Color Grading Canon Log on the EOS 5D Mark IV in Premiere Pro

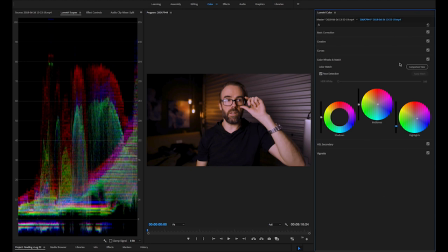13:37 that's kind of the image that I'm going for so let me just toggle off what I've done there with just removing some of that yellow adding a little bit more magenta in to the image just to kind of clean it up a little bit and lowering the exposure a little bit of the
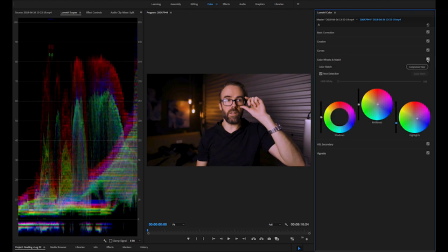13:55 highlights and I think we're in a better final result there so there was a little bit off in the white something a little bit off in the white balance there to start with so I wouldn't work much more on this image this is just for a vlog for YouTube so that pretty much
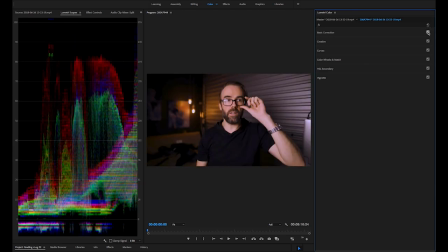14:13 gets me in the ballpark of where I want to be compared to my
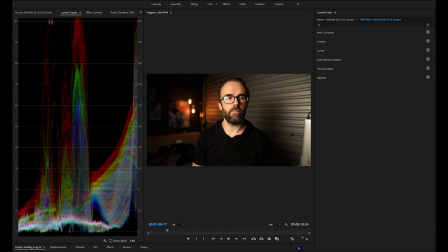14:18 standard shot here then i've got the
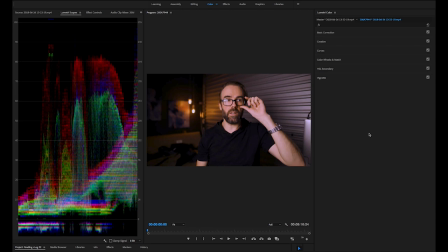14:23 standard shot and the c log shot there so that's kind of where i'm going to finish with
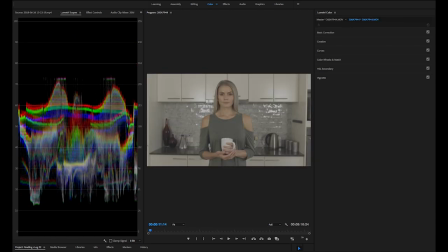14:27 that shot now the second shot i'm going to work on is this shot this is a shot i did a commercial shoot which was really well lit but uh the gaffer had these leds that introduced a little bit of green into the image so basically there is a green hue across the whole image this is a weird
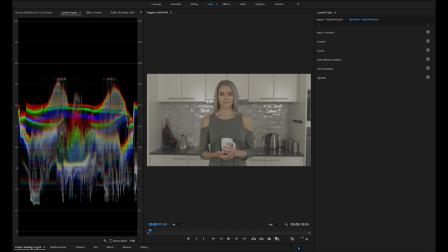14:46 cream color kitchen Danny is got some makeup on which differs her facial skin tone with her arms so this is kind of tricky this was tricky to navigate but basically I just want to run
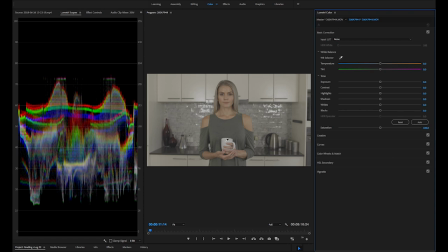14:59 you through a basic correction here that I'm gonna do I'm gonna actually pick a white here because I know this cup is white so my white balance was pretty spot-on it's only dropped a negative five and it's up to two on the tint and drop negative five in temperature so my white balance was really close uh when i picked it the fluoros were at 5600 kelvin which is a daylight kelvin so i think it was pretty well set my camera
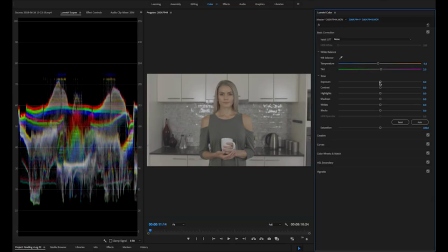15:25 was pretty much set to 5500 or 5600 kelvin so it's pretty close so basically again i think contrast is pretty right here i like the fact that i'm not clipping any of the lows and the highlights are around about 70 which is about right so i'm going to do is i'm going to
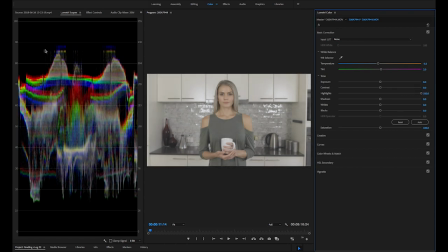15:40 pull the highlights all the way up so that they're up at 100 and I'm going to
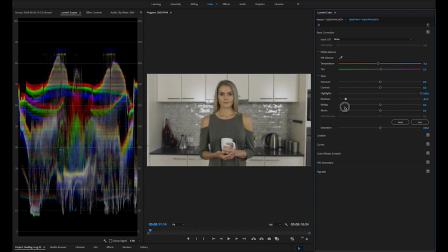15:46 drop the shadows down so that they're sitting at about minus 10 at the bottom there so that now is my first initial grade I'm going to do this needs to be saturated a bit so I'm going to boost the saturation a little bit up to maybe
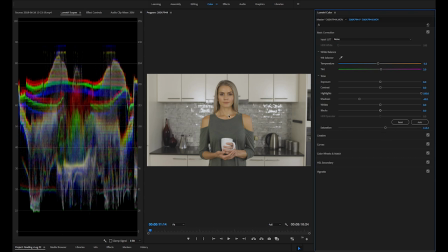16:06 110 115 it introduces again some in some sort of weird color into the skin tone and i'm seeing a green um color overall as well so but basically that's my first couple of corrections i want to do and then i want to just
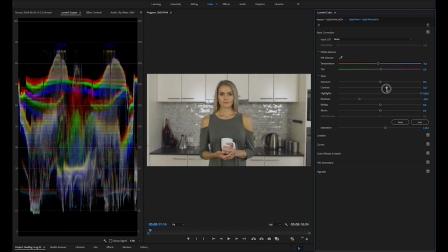16:23 pull contrast up give this a bit more of a contrasty look
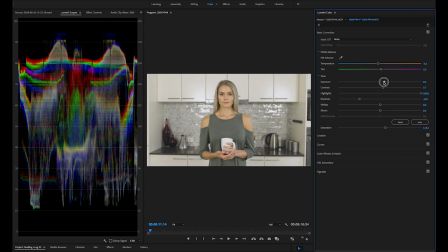16:29 and my exposure maybe i'll pull up a little bit as well just to get rid of some of that lower darker skin tone in there so that's kind of my initial correction that I'll do and then in the curves I want
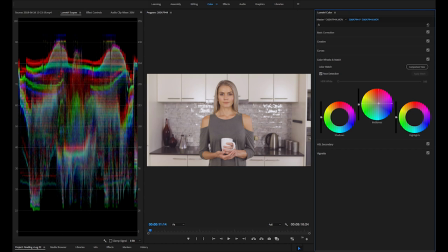16:45 to look at the color wheel sorry I just want to look work a little bit here on the overall color because there's this green cast so what I'm doing here is the green to get rid of the green you just want to move away from the green in the mid-tone mid-tones where the skin So I'm going to move towards magenta a little bit here,
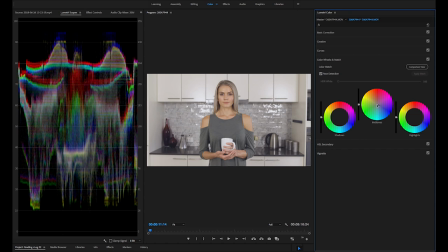17:05 maybe down towards blue a little bit, and I'm liking that correction. More so, just removing some of that green, as you can see, just popping. Now I'm going to go back to the basic correction, and I'm going to boost the contrast again.
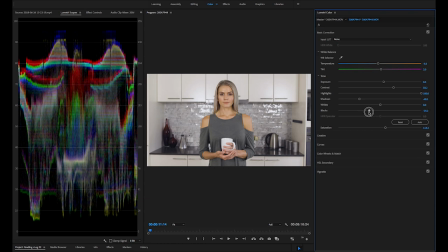17:24 Now I'll crush down the blacks a little more, just to give it a little more range there.